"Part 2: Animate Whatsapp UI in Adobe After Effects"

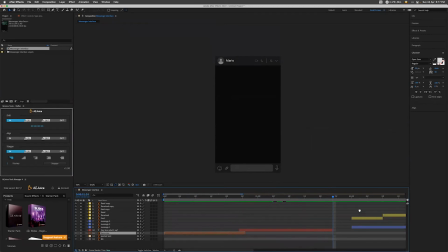Okay, when the message is sent, I need to bring back these three layers, which are the message and the check mark. So it goes, hey bro, what's up? And then I've got the sent, received, read.
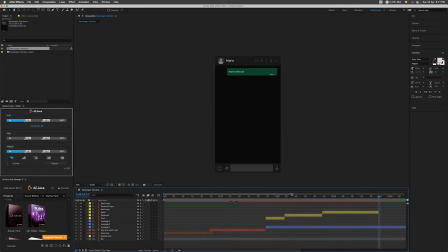And then here probably is where it's supposed to show typing, but I don't know how it looks like. And so I will wait until the 4th second. And then the second message come in.
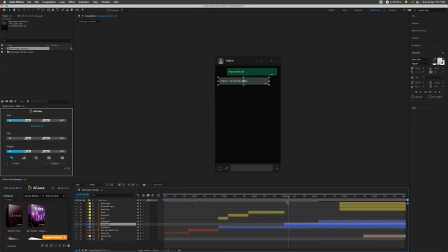And then I have to remember also that after I send a message, the type area that says type message here, that one comes back. So I duplicate that layer and show it again as soon as the first message is sent out.
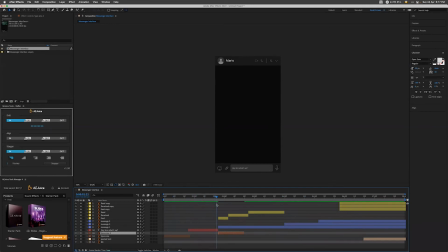So type message, hey bro, what's up? Send, type message, yeah, it comes back. And then it stays until his message come in. And then a few frames later, until here maybe, here's where I type again.
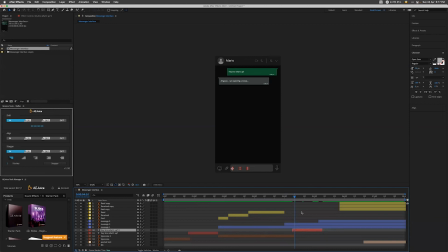So I duplicate the layer with the text and I push it back a couple of frames because we have already established that
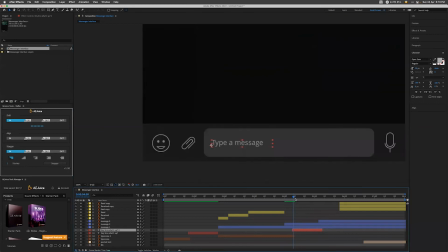because this one comes in with an animator, the first frame or so, there is nothing there. So if I push it back a couple of frames, then one disappear when the other one appears.
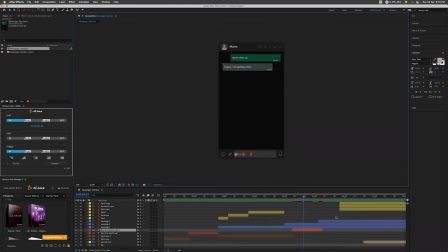And the second message will be what I'm going to send him back, which is what movie are you watching? Okay, so what movie are you watching? Watching.
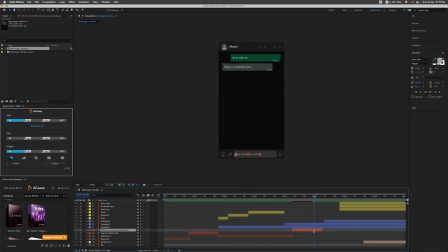because this message is slightly longer than the first one, I'm going to show the keyframes and expand a little bit more. It's going to take me longer to type this message. And there you go, the message comes in.
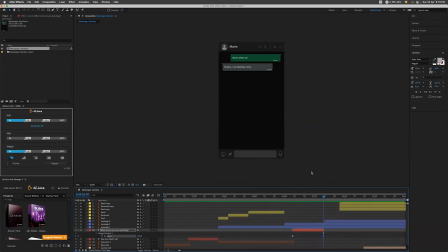What movie are you watching? And then it would be fun also if I made a typo and move back. Yeah, but maybe I'll keep it for another tutorial next time. And then the message come in and the type area comes back once the message has been sent.
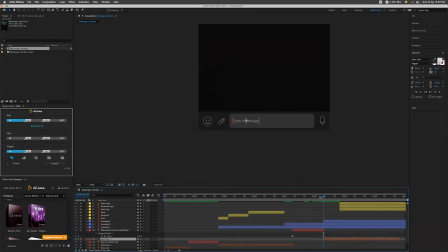Making sure that there are no frames without text in the text area. So let's look at it, how it looks like so far. Okay, before I preview, I want to make sure that I also have the quote of the message, which I left down here.
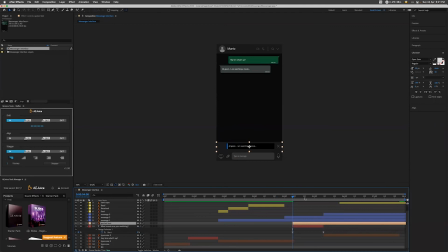And maybe I bring it up so that I remember where it is. So the message from Mario comes in. I said that I wanted to do a little bit of slide so that it looks like I'm quoting that message. So I take Mario's message,
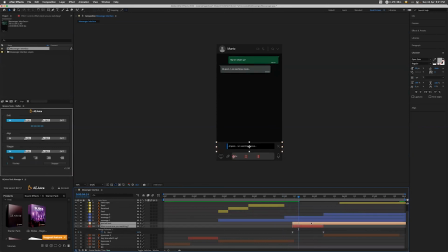give it a time to read it first, yeah, a couple of seconds or a second at least, till five. And then here I make a very quick animation, show the position, and then change it to easy ease,
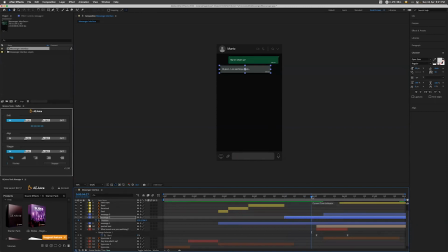and then move a couple of frames forward. Before this one comes up, I want to move the message slightly to the right and back.
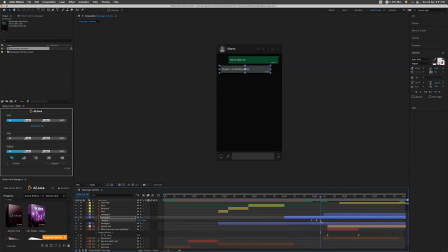So three keyframes only. Let's see how it looks like. Yeah, I want to focus only on that animation.
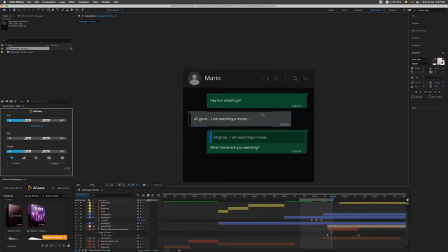So beginning and end of the preview area. Play. Okay, cool, I like it. That message obviously have to come up later. So when I do that little animation, then the quoted message comes up.
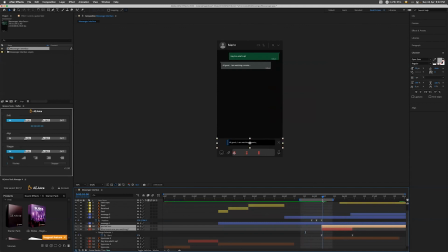So text moves, quoted text comes up.